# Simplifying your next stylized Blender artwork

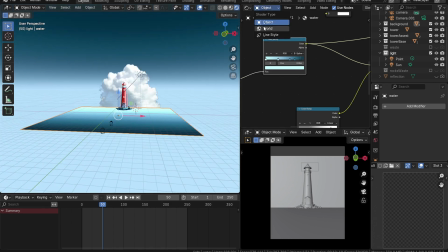And I've done something similar for the world setting also. I've also created a gradient in that, and I also done similar shades of blue.
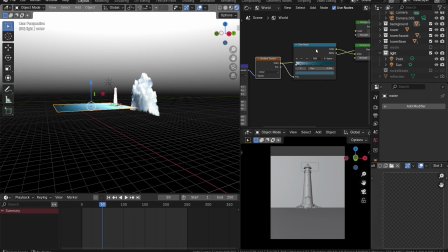So the lighter shade is at the horizon, and then the darker shade is going up in our scenario.
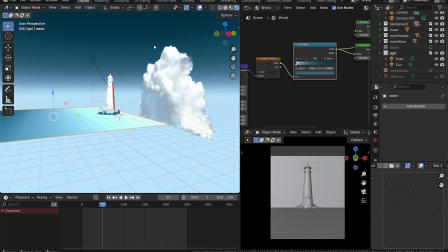So when we put these two together, and let me just remove and just put the water on the screen.
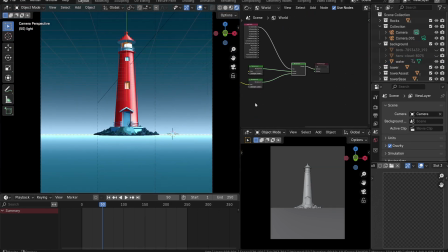Yeah, so you can see the lightest part is meeting at the horizon from both from the sea and in the world setting,
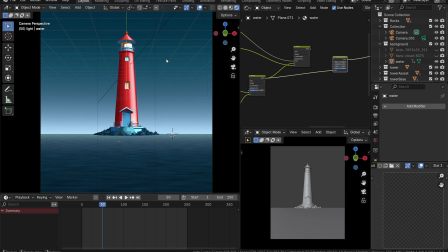like this. Another thing I did for the water is I have created a noise texture, so it will act like bumps in the river body, and I just multiplied them together.
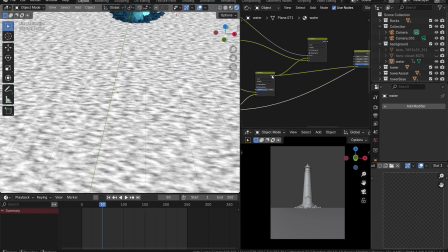So when we see it from the camera angle,
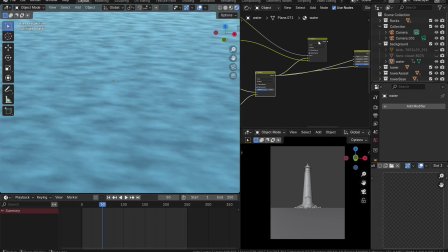you can see that now the noise portion has gotten a bit darker and it looks much more like an actual water body.
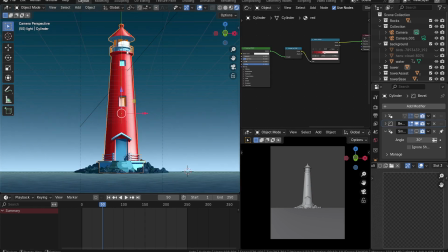Then for the second type of texture is just a standard shell shader, nothing else.
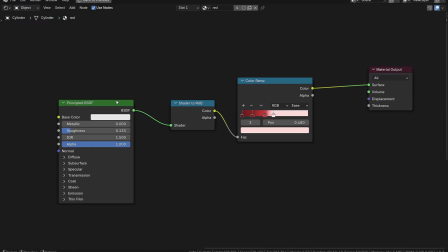Principal BSDF, shader to RGB, and then the color ramp.
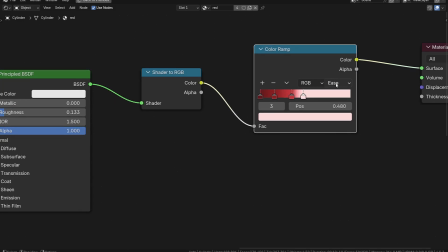And I've used it for all the parts of the tower in just different shades, be it red, blue, yellow, purple. But that's all I have done here.
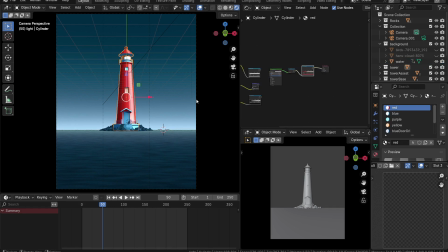So for this particular scenario, we're going to use red for the tower because it's the complementary color.
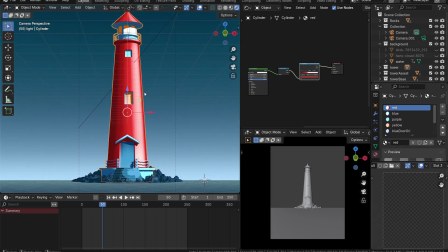Everything else in the background is going to be blue. So when we put our main subject as red, it's gonna stand out much nicer.
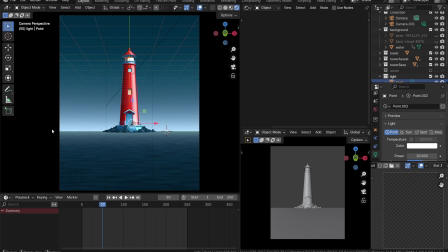Then the final type of texturing is the 2D map texturing, or just the 2D images.
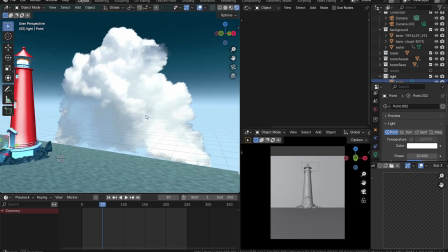And for them, I have just taken a 2D image of clouds or birds and I've used them as it is.
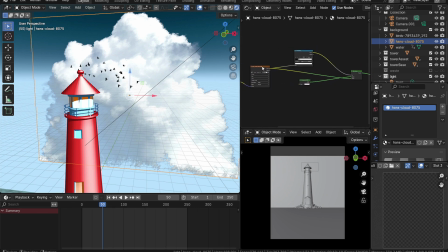Some of them don't really have any kind of alpha channel, so I just use a color ramp to create the black and white image, and then I just use that as a mix shader so that I can just show the clouds and nothing else.
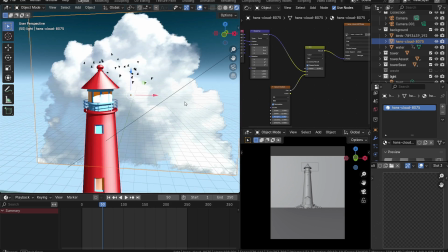For the clouds, I have also did some extra steps where I have mixed the
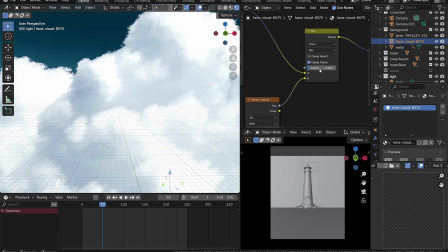cloud with a bit of noise with the mapping nodes. So what it does is it just gives this slight painterly look rather than just using the cloud texture as it is, so it matches the whole aesthetic a bit more. Now compositing.
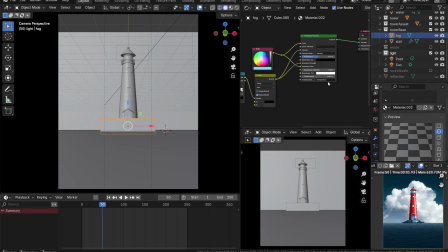Few more things before we go into compositing that I've added in. One is the fog. I've added a very tiny amount of fog using the volume scatter, around 0.04%, and I also added some fake reflections.
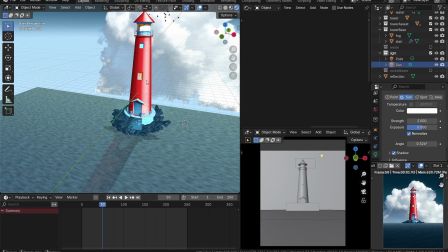What I have done is I just rendered out the tower by itself, nothing else, a PNG image.
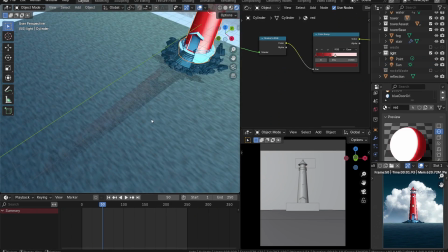Then I used that image and I just laid flat,
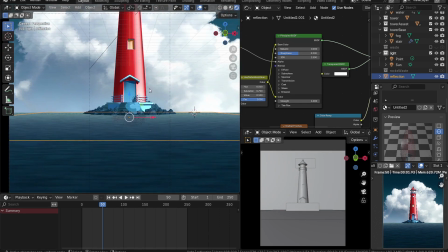so it looks like there's reflection showing on the water, but it's just a fake reflection.
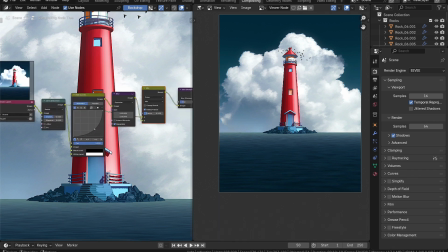Now going on to the compositing itself, there are a few things I've added. One is the lens distortion.
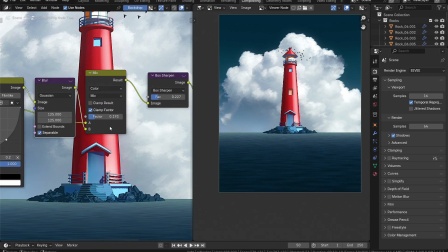Then I've used the RGB curve to create a gradient, so it will add a bit more contrast in it.
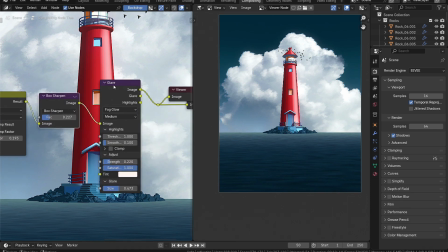And then finally box sharpening, and then the glare node.
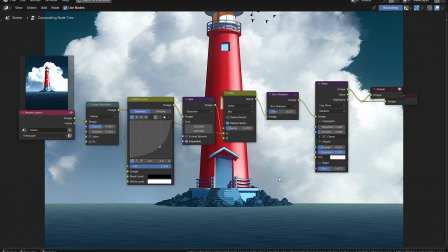I'll put it up here on the screen so you can see what I have done. But yeah, it's not really that much of a difference.
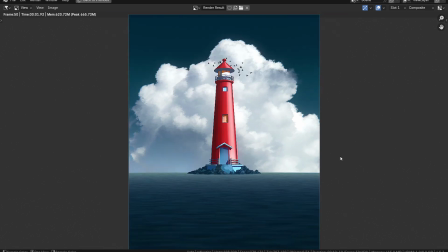It's just tiny amount, just adding a bit more of a contrast and a bit more of a bloom effect. Other than that, nothing much. A few more things that I have done in my or that I would recommend doing whenever you're creating the
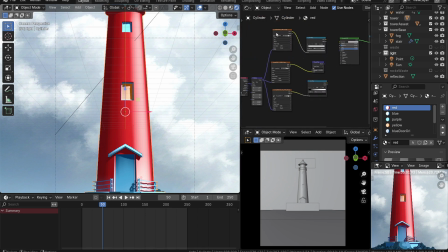stylized or you're using the cell shader is give it a bit more color variation.
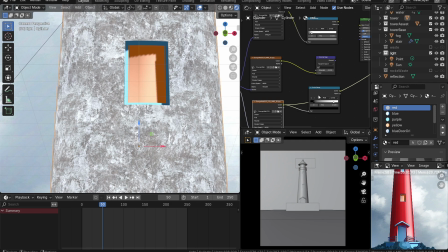Use any kind of texture map you have. I also use it in my final render. In this case, I use this grunge walk texture,
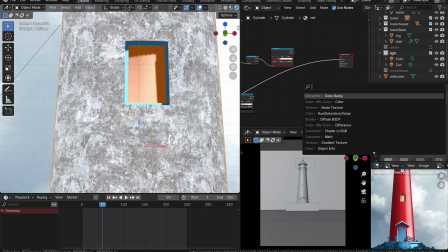and using the actual texture, I created a mask and I can use 2 different colors for it. Just slight variation, nothing major.